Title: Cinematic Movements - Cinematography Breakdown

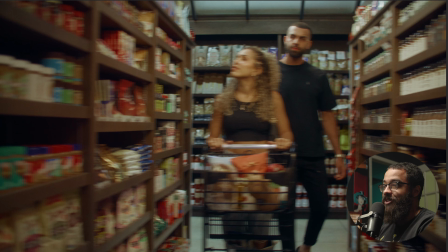So this is highlighting the grocery spaces in the amenities near the building as well.
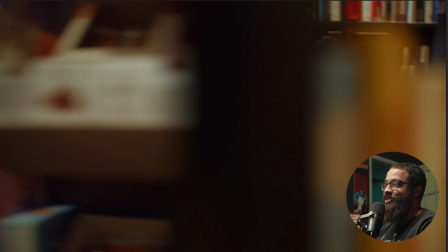So then this is going across the frame, and then a nice easy transition point is that we have a shelf going into a bookshelf,
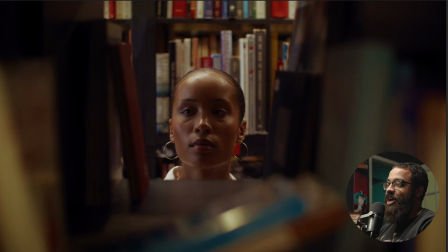and then we land on the exact perfect book that she was looking for.
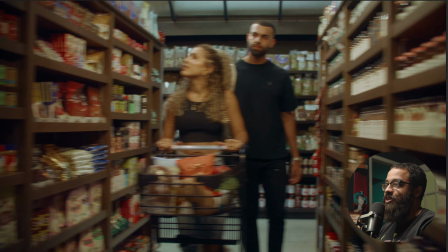So again, this is one of those classic, like you see these in a lot of commercials in terms of montage stuff. And this is how we pull a viewer into this unrealistic world that we're creating, right?
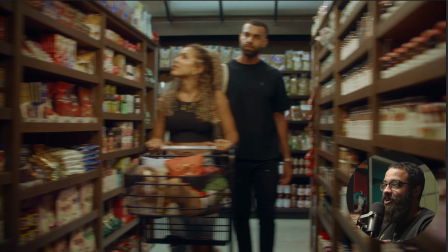Is doing these cuts like that. We're like, whoa, I didn't expect that. And also adding sound of dying and everything like that.
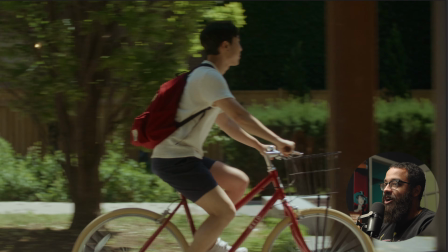So we go kind of from like a uncontrolled environment where we're just dealing with the daylight,
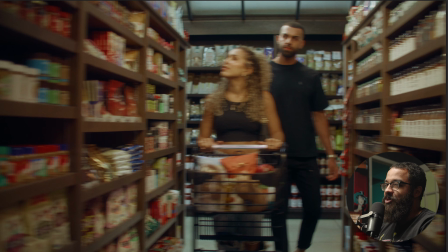and then to a sub-control environment where we had a lot of strip lights that we had to deal with,
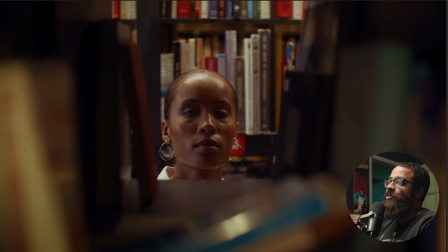and then into a full-on bookstore that we had control of all the lights and everything like that.
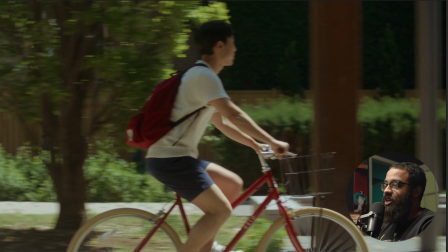So I tried to keep the lighting consistent so we weren't looking at anything too crazy, but this one was just time of day. We're shooting it during all those bike scenes, so the sun was up. This was around 1-2 o'clock, so high sun. You want to avoid shooting on this,
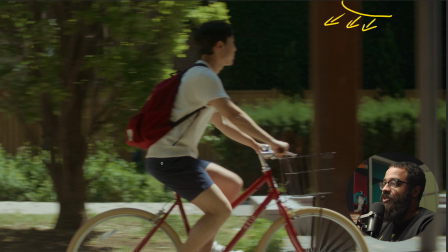but we were dealing with like a lot of shadows and a lot of interest and everything like that you can see on the floor. And then we were establishing a shadow side and a light side. Just shooting on the shadow side just allows that all that interest that we're looking for. So again, we got some highlights on his arms, his legs, the bike itself on the back side.
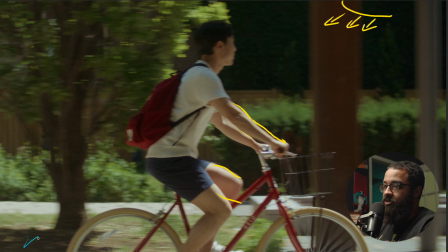And then if we look at the shadow that we're creating here from, you can see the sun position right there. And then the shadow side that we have established.
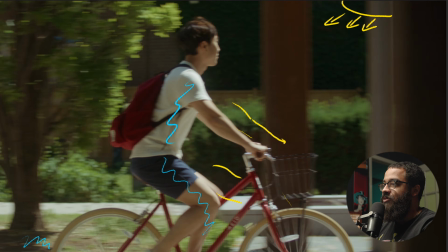And he's just going through so many things where the shadows and light play in so many directions and everything like that.
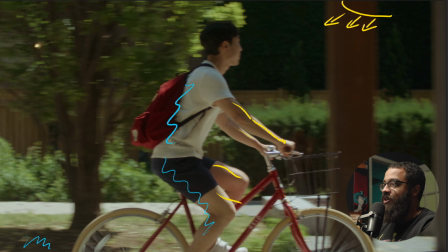But it was super important to get this foreground element so that we can actually transition.
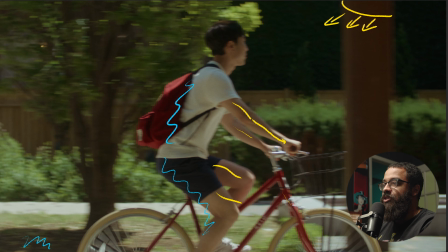And then to shoot this properly, we were dealing with multiple focal lengths because there were multiple distances that we had to do this. In this case, I was maybe 20 feet from our talent, so I was maybe on a 50. And then in the next scene, I was shooting this on like a 35.
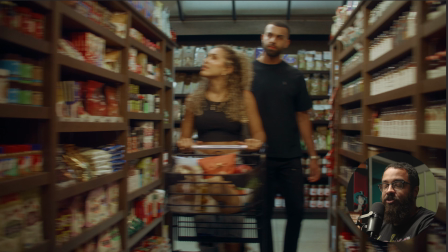But also when we were shooting this, we shot this on multiple focal lengths because we didn't know necessarily if we would have all these things in play in terms of having a consistency with the distance, right? So this is just something that you want to consider and get coverage. You don't want to just bank on shooting on one focal length.
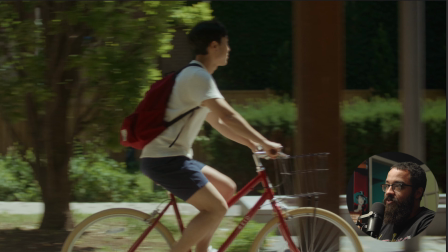So when we shot this as well, we shot this on a 35 and then we had the ability to crop in post,
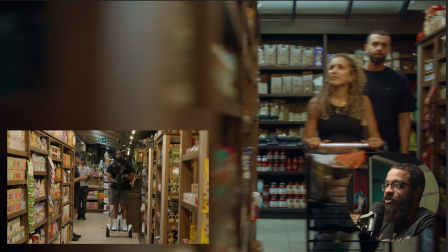but we just saw that it was too busy and didn't necessarily match what we were looking for. And then we swap into the 35 here.
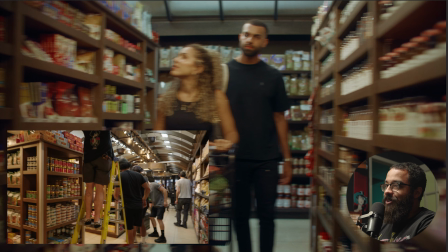And then if we just look naturally, we kind of lucked out with this location in terms of having lights and strip lights there.
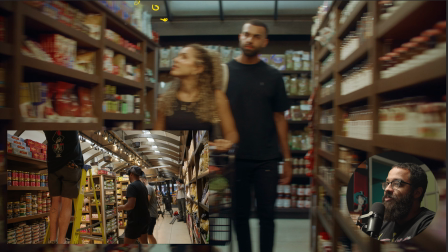So there was a bunch of rows of lights at the top of the ceiling, as you can imagine, like going across all this direction as well as this direction as well. And then we had a row of strip lights here. And then at the location, we asked the manager, like, hey, can we turn some of these off?
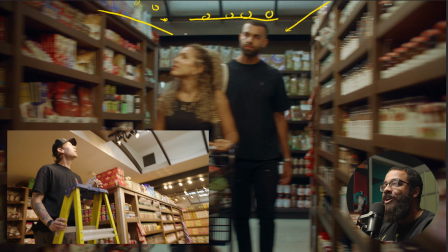And it was a situation of all or nothing, which is like a gaffer's worst nightmare.
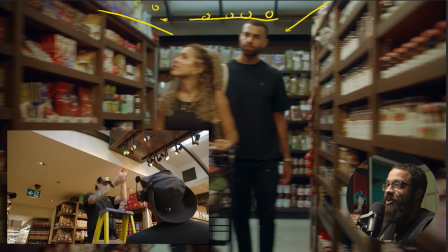So what I had him do is diffuse this side by just putting little white pieces of paper up there.
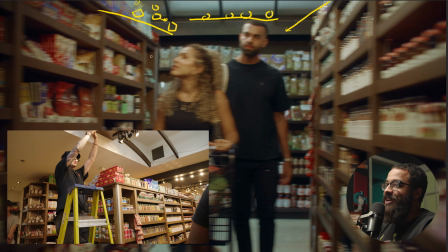And then that diffused it and cut it down and just gave us a nice key light.
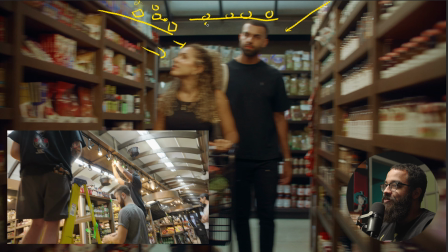And then they diffused the ones back here with those white sheets of paper as well.
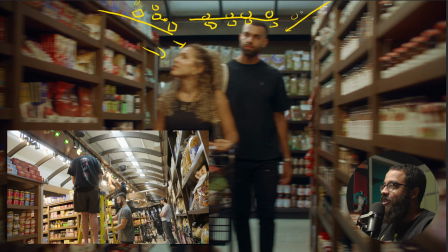And then on these ones here, they blacked them completely out. So if I had a row here, it would be blacked completely out,
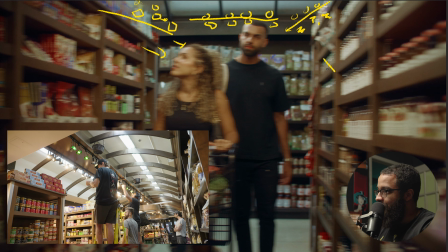as well as turned away to get some light back onto here, but away from our talent.
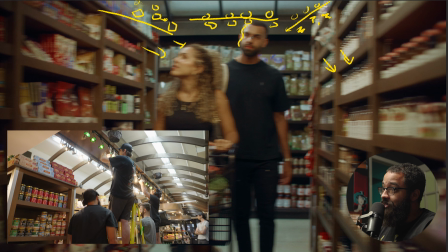And then if you just look at in terms of those highlights and shadows here, you can see that on our talent as well.
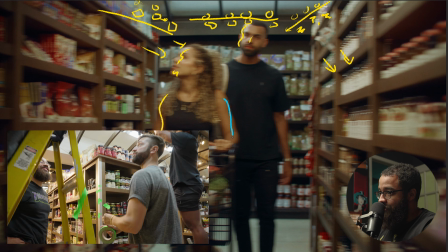And then if we look at the shadow side here, we have that nice contrast even in the face.
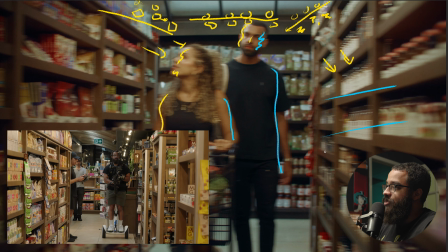And this shelf of this dark wood is just providing that natural neg, and even on here.
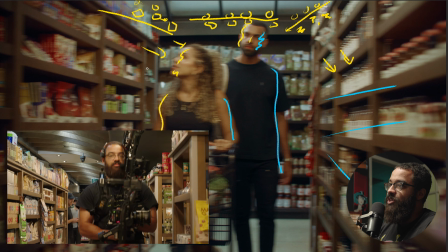So we're mainly getting the sandwich of light and the main key from up here,
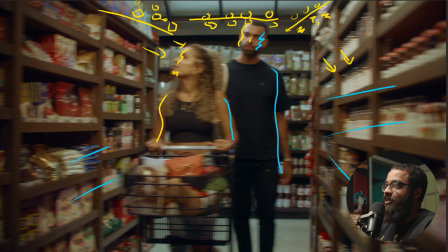and then it's coming down, and then they're getting kind of sandwiched by the negative fill.
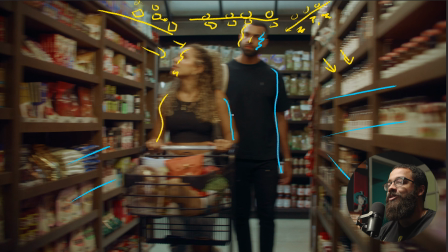So this is just something that you have to be quick on your feet in terms of looking at a location, and a location scout would help this a lot more in terms of deciding, oh, how we're exactly going to light this, because we didn't have time to rig up tubes on the top. I think 2 to 4 hours in this grocery store.
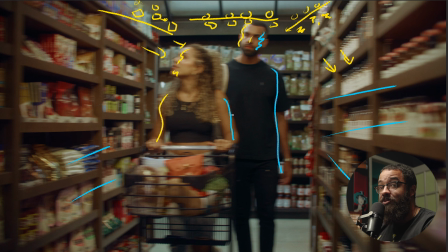I don't exactly remember. And we had to get so many shots, including a probe shot here. So there were just so many things that we had to consider, and just quick shots that necessarily look good in terms of composition and framing and not necessarily focus on the lighting.
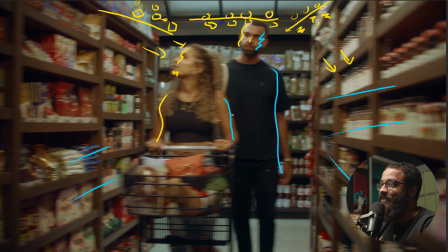It's a grocery store. It's not going to be like super cinematic in terms of having like super contrasty or something like that. So again, we wanted to make it feel lit. It's a commercial, bright and airy. If you guys are enjoying this content and are looking for more long form breakdowns in terms of how to become a cinematographer, as well as just lighting things and just enjoy breakdowns like this, we actually have a course that we're going to be releasing next year.
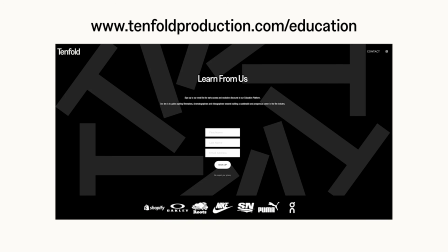If you're interested in this course or any other digital products that we will be releasing, sign up for the mailing list and you'll be the first to know before any of these videos go live.
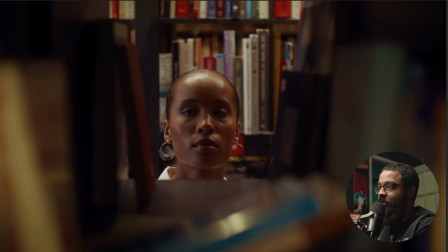Anyway, back to the breakdown. And then we go into the next scene where we are on the bookshelf, and then we had a lot more control in this area.
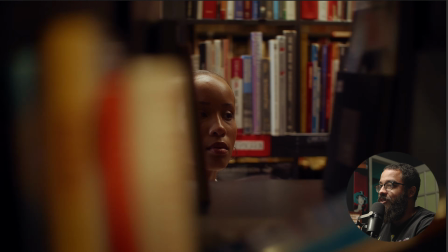So this is shooting a frame within a frame, and we're kind of doing that here as well.
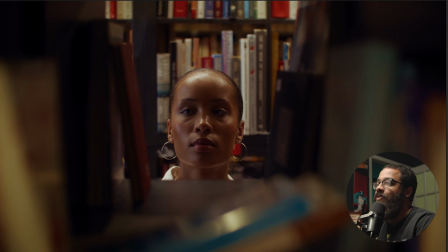This is why this lines up so nicely going into our next shot, because it's kind of a matching shot in terms of we're focusing right on the center while tracking their movement. And then again, that frame and frame that we're looking for. So here we're kind of we had to do a top light source.
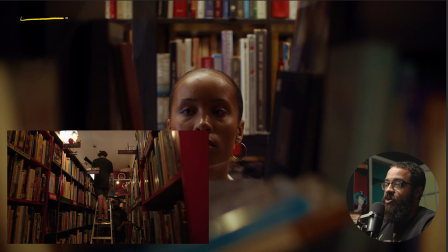So in this entire row of bookcases, we have Astaire Titan tubes, and these are set.
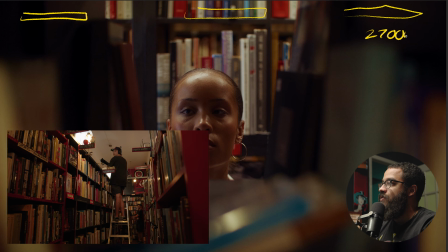Oh, that is a bad Titan tube. Set all to 2700 Kelvin, and they're all shooting downwards like this.
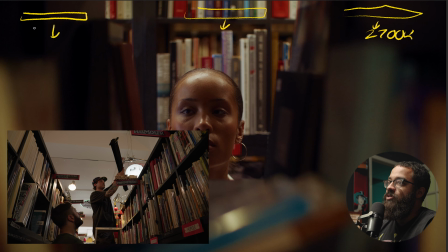And then we had crates on these as well, so I'll just draw a little thing like that.
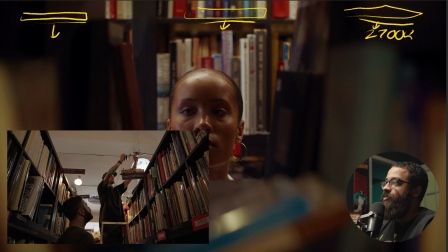And what these crates did is avoid all the spill going on everywhere and just lit down into the center.
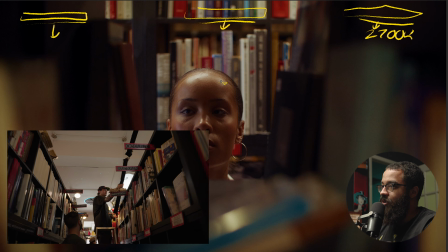And then you can see that kind of with the harsh highlights that we have on the top of her head.
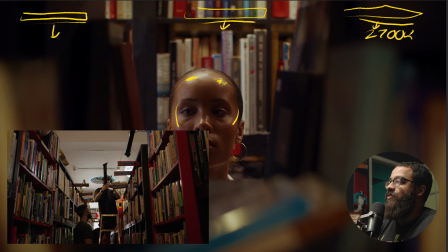And this is very top lit, as you can see. I would love to add a little light back into here, but if we were going into the next scene,
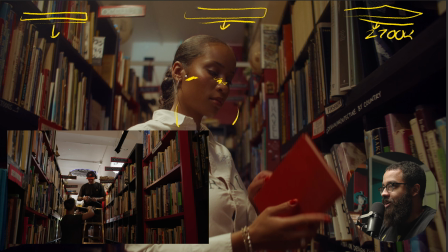in terms of consistency, the shadow is right there, and then we're kind of more necessarily on a light side here,
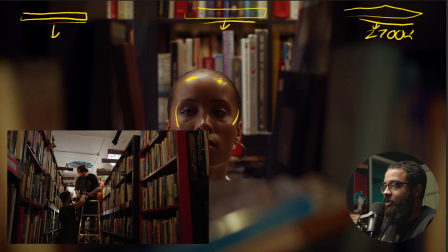but we'll get into that after. So if we go back into here, you can see that here,
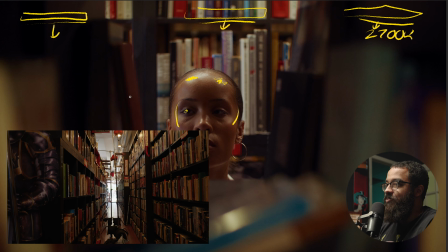and then this little catch light is from there's a big window in the front of the shop, and then this is spilling daylight all over onto this side of her face.
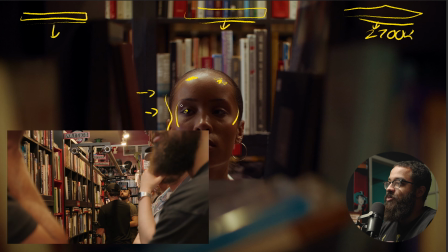This wasn't necessarily a light, but it was establishing more of a light side and a dark side on her face.
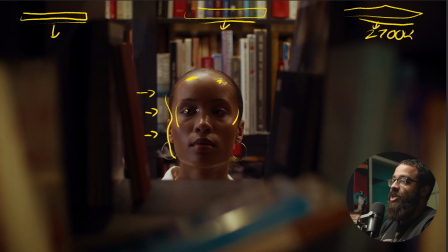Obviously, this is basically top lit, as you can see, but we have more shadow on this side of her face.
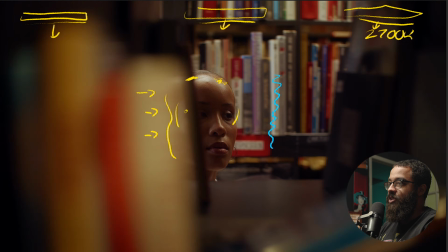And then in terms of, if you look at the front of the books and everything like that, you can see that the same color temperature is there as well.
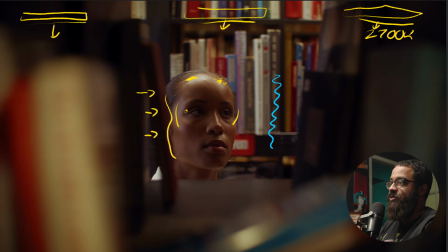And this is what we use, is just having house lights above us that match the tone here.
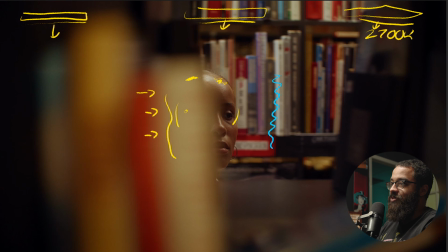It depends on what you want to create in terms of like having it super silhouetted or just focusing on that.
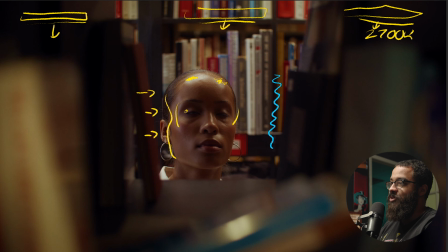But we wanted to highlight that, hey, we're in a bookstore. This is supposed to be natural, also looking commercial and otherworldly.
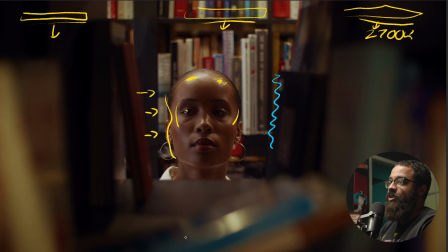So we have the lights on in the front just to establish that as well. So going into the next shot, we kind of wanted to keep it consistent. So let me erase all this stuff and then switch back. And we wanted to keep that consistent.
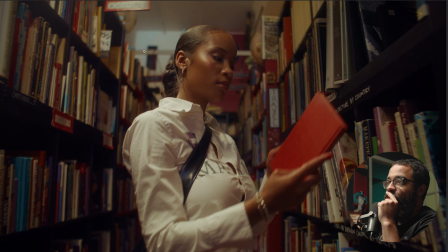So again, we had those Titan tubes up in the row. We had one here in the back that we had to get rid of, but there is one right above her here. And then this is shooting down. And then you can see that there is a skirt on this because this sign is getting lit up.
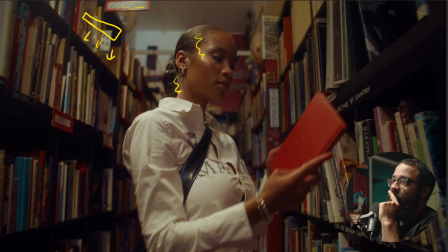This side of her head is getting lit up as well. But there is no spill happening on these books, as in like this is all necessarily not lit and getting a lot of light.
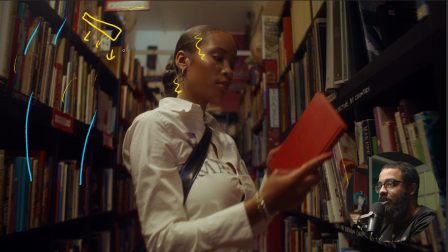If I had that tube up there just without any skirt or anything like that, the light would spill everywhere and we wouldn't necessarily get any shape or anything like that.